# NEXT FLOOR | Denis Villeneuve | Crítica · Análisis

Next Floor es un brillante cortometraje del afamado director de Quebec, Denis Villeneuve. Una fábula extremadamente ingeniosa y original, tanto por su guión como por su gran diseño visual.
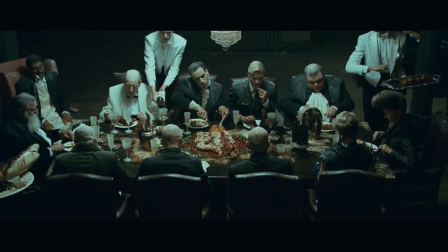29s
Durante un lujoso y opulento banquete, 11 variopintos comensales participan en un festín de lo más abundante y grotesco,
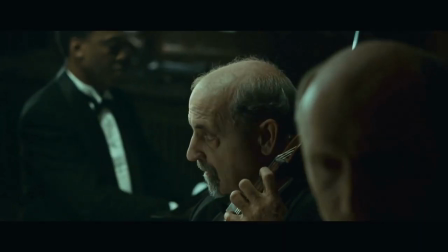35s
alrededor de los cuales se mueven 3 camareros y una pequeña orquesta, todo bajo la supervisión de un inquietante maître.
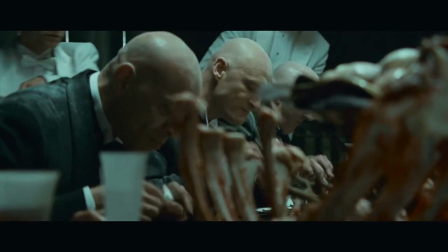42s
En contraste con el lujo del festín, el salón en el que sucede el banquete es amplio, pero de aspecto lúgubre y decadente, con una gran lámpara de araña de cristal iluminando la escena de atmósfera densa.
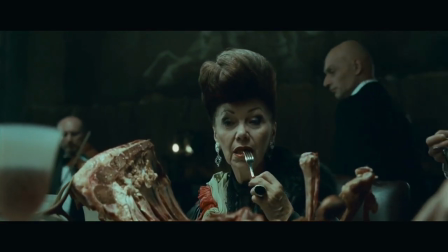55s
Los invitados parecen representar estereotipos de poder de la clase elitista,
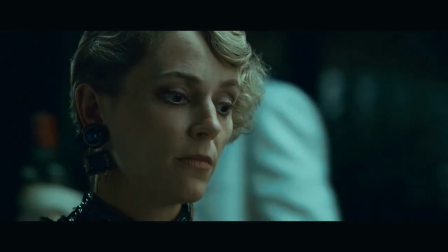59s
social y dirigente que no acabamos de asociar como personajes contemporáneos por ese halo de anacronismo que envuelve su vestuario.
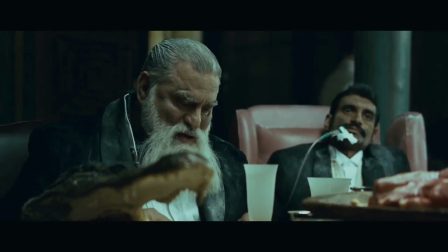66s
Y además están cubiertos de una capa de polvo que tendrá su explicación después.
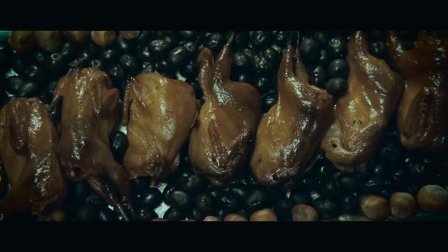71s
Son servidos sin parar por entregados camareros que les ofrecen una ingente cantidad de platos, de aspecto vil y grotesco, carne animal principalmente.
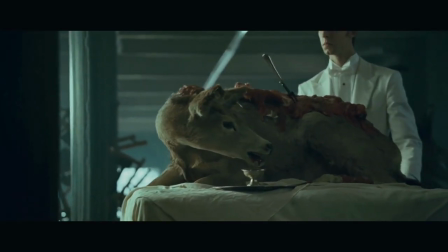79s
Como si de trofeo se tratara, van pasando aves antílopes, escualos y hasta criaturas en peligro de extinción, como el rinoceronte.
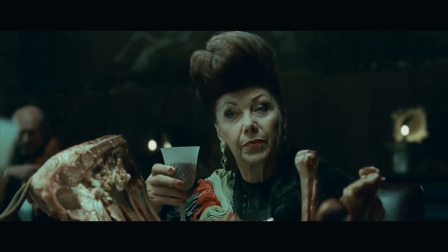87s
Van devorando los platos en un ritual compulsivo e inusitado.
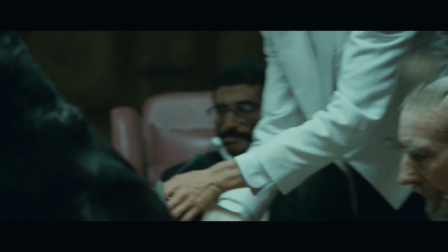91s
La excitación de este frenético intercambio nos hace comprender que algo está a punto de suceder,
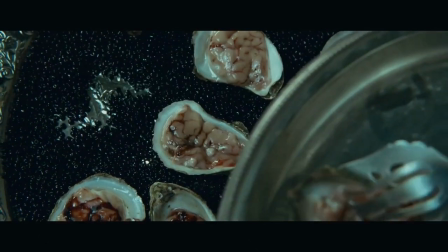97s
hasta que nos muestran el hundimiento del suelo bajo la mesa de los comensales,
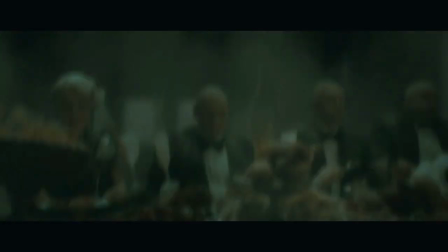103s
que van cayendo de piso en piso sin que esto sea inconveniente para reanudar el banquete,
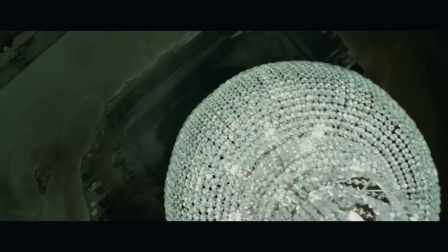109s
ya que en un plano contrapicado vemos que no ha sido la primera vez. Tampoco para el maître, los camareros y la orquesta,
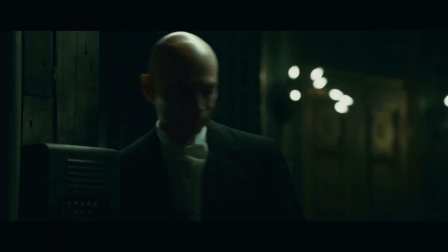117s
que son conscientes de lo que pasa y se apresuran a bajar por las escaleras en un tono caricaturesco para seguir con su labor de servidumbre.
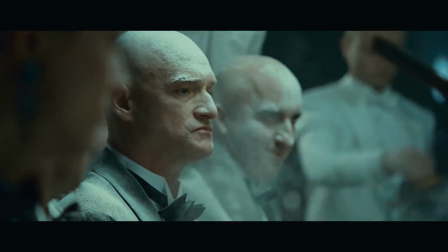128s
La música de orquesta intenta devolver algo de civismo al convite, pero aquí no hay conversación educada.
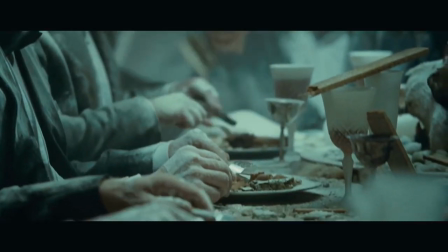134s
Solo gente devorando en una molesta cacofonía de cubiertos y deglución.
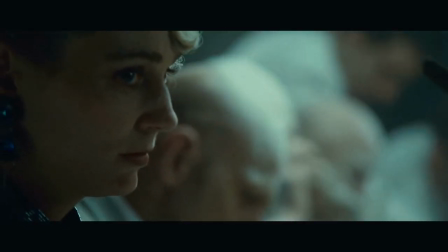138s
Prácticamente no hay diálogos, salvo por las inteligibles órdenes del maître hacia sus entregados empleados.
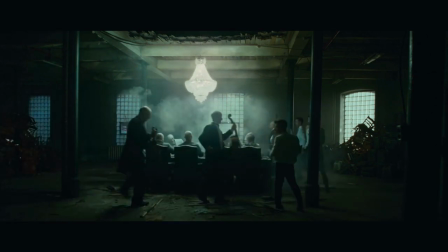143s
Y claro, cómo no, por la orden inexorable que transmite al intercomunicador cada vez que caen de planta.
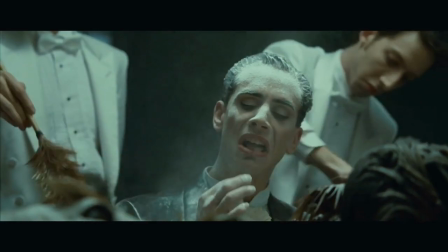151s
La mayoría de los comensales se muestran en actitud codiciosa y descarada.
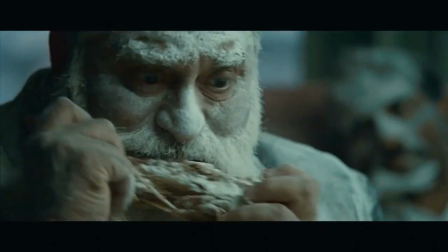156s
Solo algunos parecen meros testigos, como el hombre en estado vegetativo que se alimenta mediante sonda,
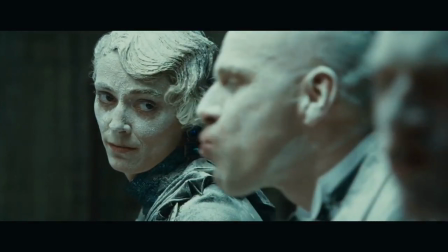161s
o la mujer que tiene un atisbo de duda o arrepentimiento, pero que se ve arrastrada inevitablemente en esta vorágine de codicia y gula.
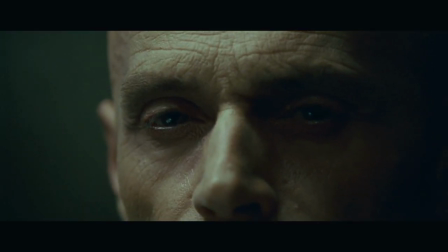171s
Solo hay una persona que parece saber muy bien a lo que estamos asistiendo, el inquietante maître, personaje con quien comienza y termina el corto.
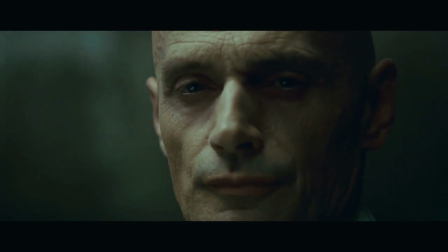179s
Siempre con esa expresión sardónica que incluso rompe la cuarta pared, como si nos advirtiera de las consecuencias de estos actos. El corto es una crítica alegórica de la avaricia de la clase dirigente y de las élites decadentes que consumen sin restricciones y de forma sistemática los preciados recursos del planeta.
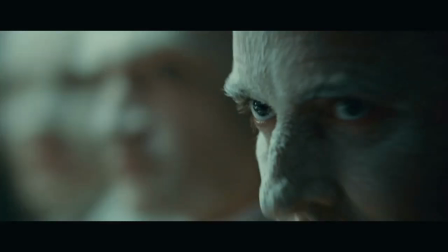196s
Los personajes de esta historia son testigos del colapso que originan, pero no se responsabilizan de sus acciones, dejándose llevar por la gula y la codicia,
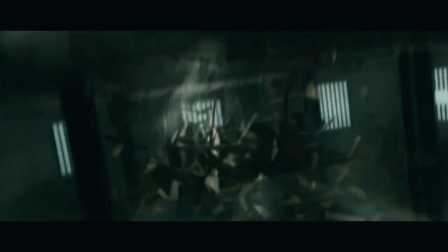204s
trascendiendo el umbral de lo tolerable, descendiendo en caída libre a un pozo cada vez más profundo,
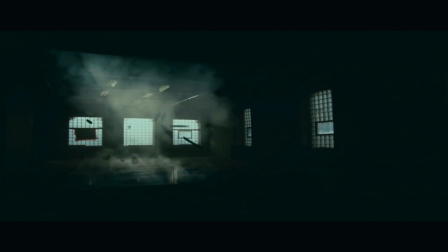210s
como si del infierno de Dante se tratara, acompañados de la ostentosa lámpara de araña, epítome de la poca esperanza que les queda. En una segunda lectura, no tan obvia, si hacemos caso a la teoría de las pulsiones de Sigmund Freud, estamos asistiendo a un festín de deglución como impulso de muerte.
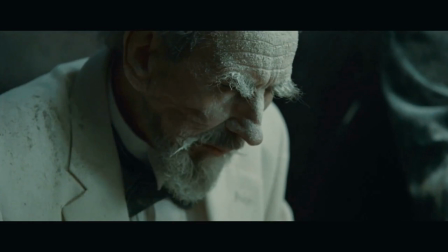227s
Como si no fuera suficiente comer para vivir, sino que es primordial comer para morir.
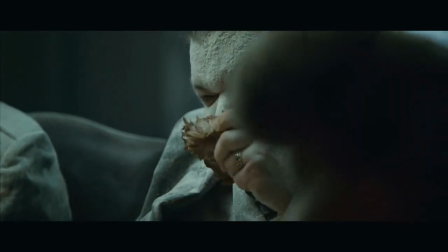232s
El espectador se enfrenta a una realidad disfuncional, a una experiencia alegórica de la violencia y brutalidad,
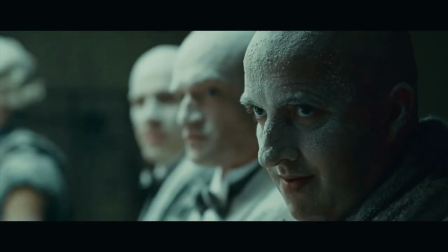239s
transfigurado en algo excéntrico e inquietante que esconde un germen de locura. La fotografía del corto, de carácter expresionista, nos recuerda a esos ambientes densos del cuadro La clínica de los huesos, de Thomas Eakins.
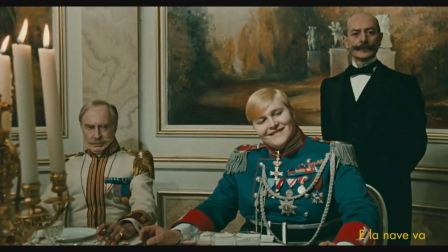252s
Plagado de personajes grotescos, a lo Fellini, que navegan entre esa crítica a los excesos aparentes de la burguesía,
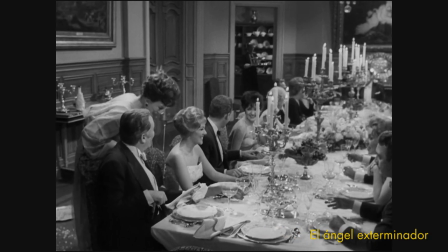259s
que ya inmortalizara a Luis Buñuel en muchas de sus películas, como El ángel exterminador, El discreto encanto de la burguesía o El fantasma de la libertad.